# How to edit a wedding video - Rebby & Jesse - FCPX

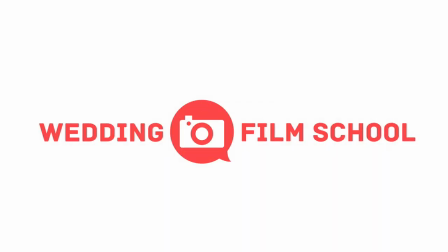0s
Craig Adams here from Wedding Film School and today I'm doing another post commentary.
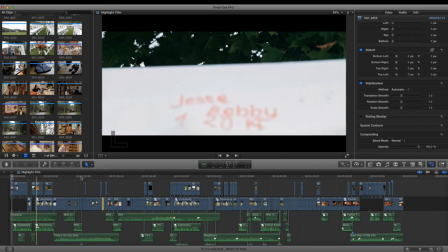4s
This is the fourth one and this is going to be for Jesse and Rebbe's six minute highlight film filmed in Vermont.
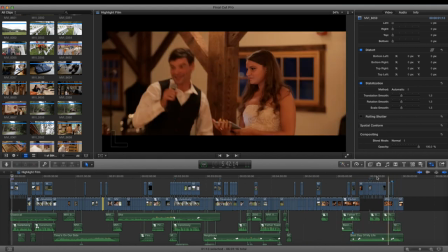10s
I shot this by myself and you'll kind of see you know all the little tricks and things that I did to try to
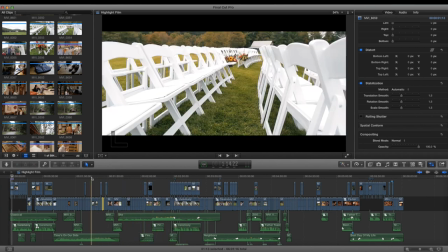16s
make it seem like there are more like two or three shooters there even though I was running around with tripods and cameras doing it all by myself.
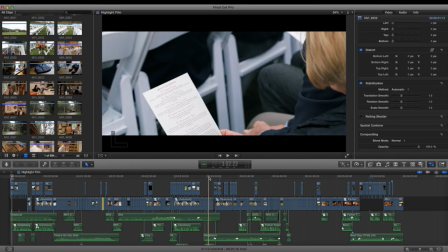23s
I had a day or two I stayed there overnight you know I shot the rehearsal so it was a really fun wedding
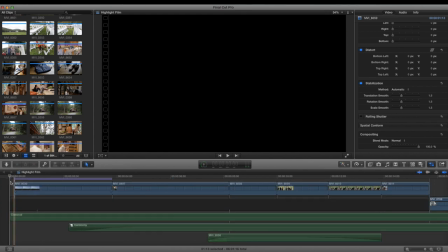31s
really experimented with some stuff and I thought it turned out great so let's just get to it and check out the beginning so you'll notice like always I have my 2.35
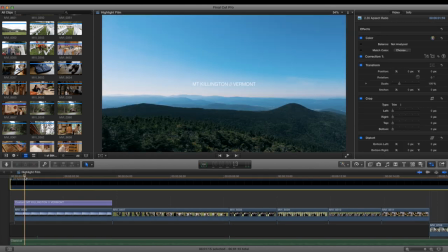39s
aspect ratio which is a PNG that I just put on top of my video
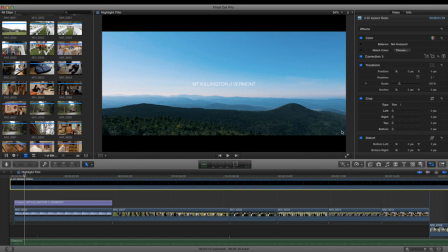43s
and sometimes you know I export in this aspect ratio it depends you know
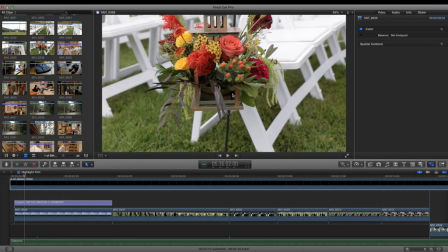48s
YouTube is actually taking a video that looks like this and
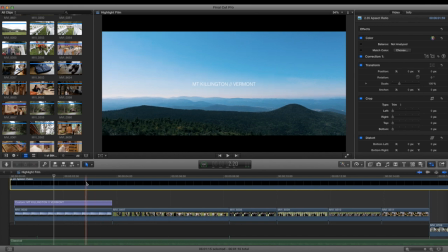53s
eliminate asking if you want to eliminate the black bars which is interesting because it used to be just Vimeo that I could, you know, play back videos in different aspect ratios, like 2.35, so that's weird.
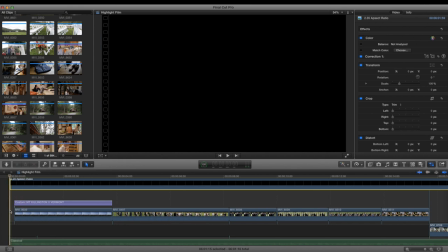65s
And you'll also notice that I start with this little black beginning,
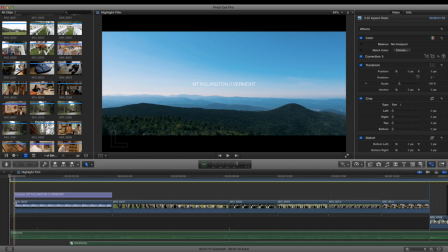68s
like a half a second, and then go into the music and the beginning of my film half a second in.
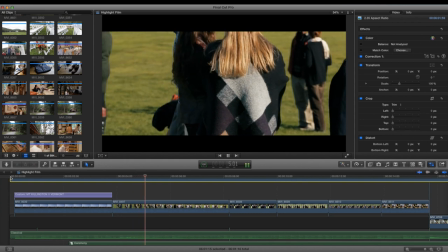78s My advice to you is on your wedding.
I love to start with piano.
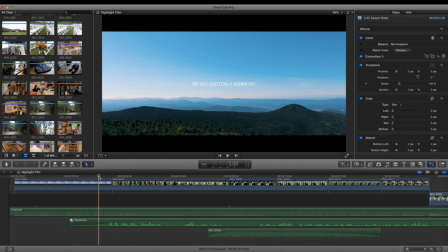82s
I love to start with some sentimental thesis statement, you know, some kind of dialogue that summarizes the entire film.
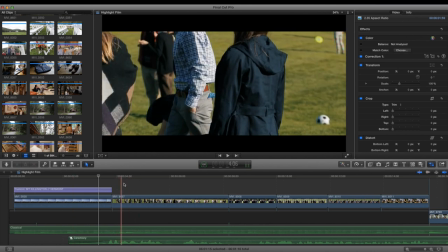90s
And you'll also notice this bride and groom shot right here.
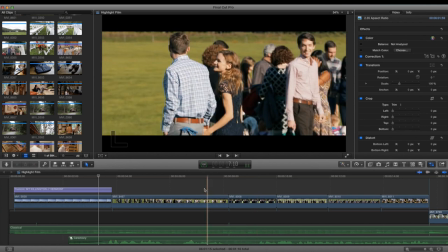95s
So I start with who I'm talking about right off the bat, so you know, Jesse and Reby.
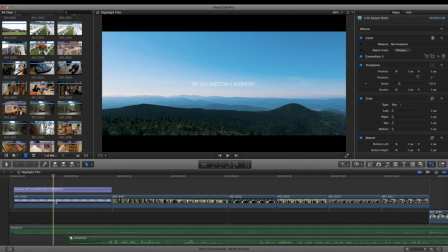99s
And start with this location, so we kind of know where we are, what kind of day it is, what season it is. And one thing that I want to go through in this post commentary is the color correction for the shots, because I did some interesting stuff with LUTs, I used them incorrectly.
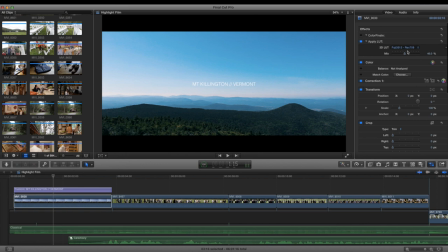114s
So I color corrected and then my grading I did with LUTs. And, you know, 100% would be insane, especially if there were skin tones. But there's no skin tones in this shot. So I'm using this Fujifilm Rec. 709.
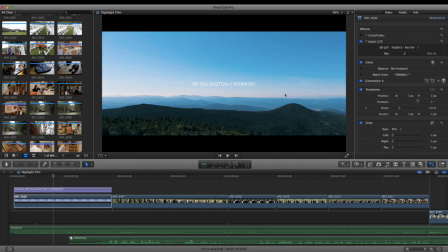130s
And it really gives this interesting blue in the shadows and yellow in the highlights. So I think it looks really cool, adds some dimension. And you'll see me using that in a lot of different clips in the future.
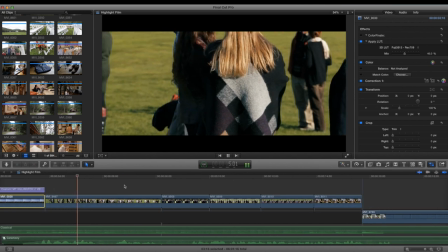144s My advice to you is on your wedding day.
You'll notice the climbing rope.
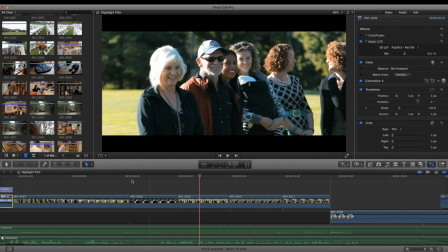149s
the parents and the thing is i was using my 70 to 200 for
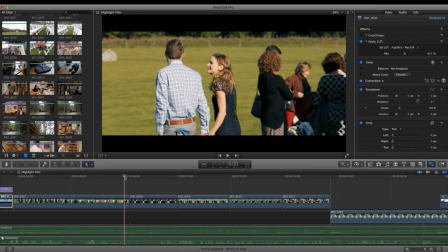154s
this and i actually broke it i like damaged it a couple weeks ahead before this
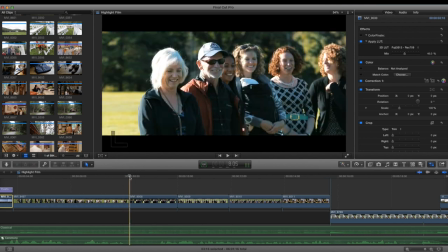159s
wedding and uh they sent it back to me after the repair but the is was just not working just as you can notice that
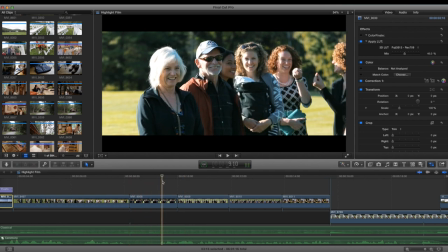168s
shake like it's it's insane i had to take it back like twice because i like i couldn't convince them that it wasn't working.
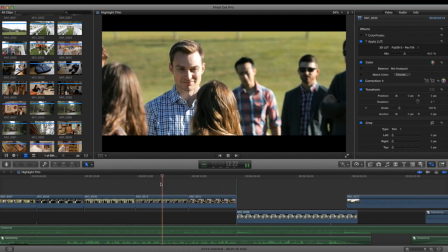175s Just as Amir and I worked together for a long time before we got married, just as mom and dad worked together for a long time before they got married.
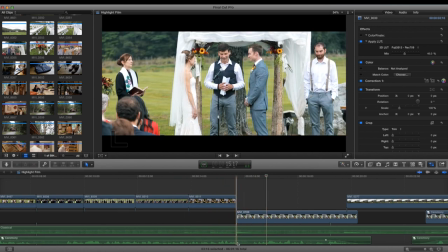181s
Boom. And then this, you know, this little hit with the piano pulls us into the present.
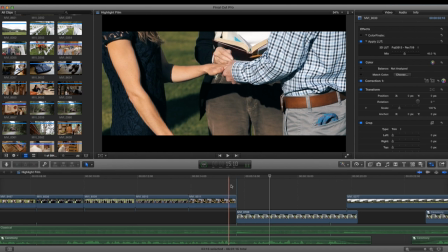186s
I wanted that to look way different than this color-wise, so this looks different than that, just so we help with that transition there.
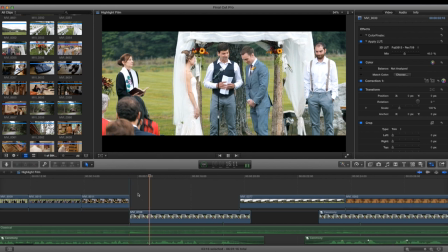193s
I think it's a cool transition.
This could be seen as just a natural step in your relationship.
so this audio is being recorded from this mic because i was tapping into the mixer but i want to show you a little bit of the
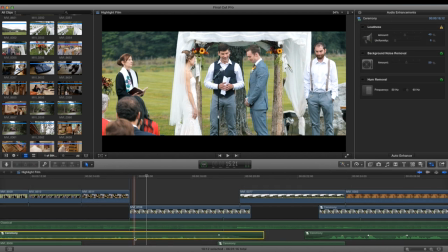211s
audio sweetening that i did so final cut has this loudness feature which it senses the clip and then you apply it to bring the levels up and
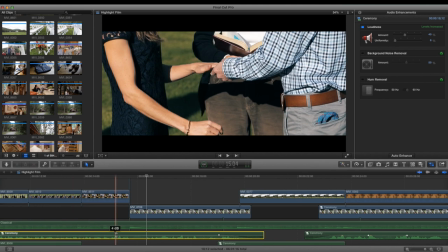221s
it also pulls the lows up a little higher than the highs so that it kind of normalizes the track a little bit.
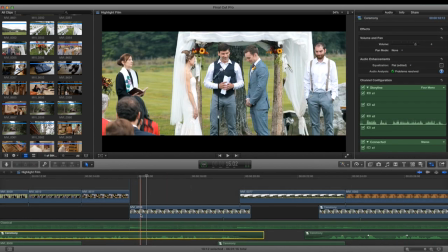227s
So that's helpful for almost every, you know, dialogue that I get. I kind of do that too, plus or minus, you know, I don't go overboard because it will distort it a bit.
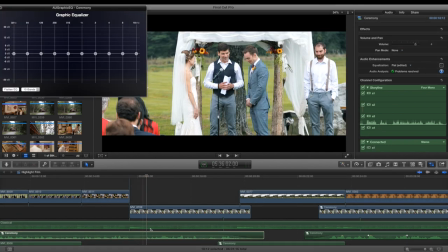236s
But what I also do with something like this is, um, didn't show it. Yeah. I was messing around with it.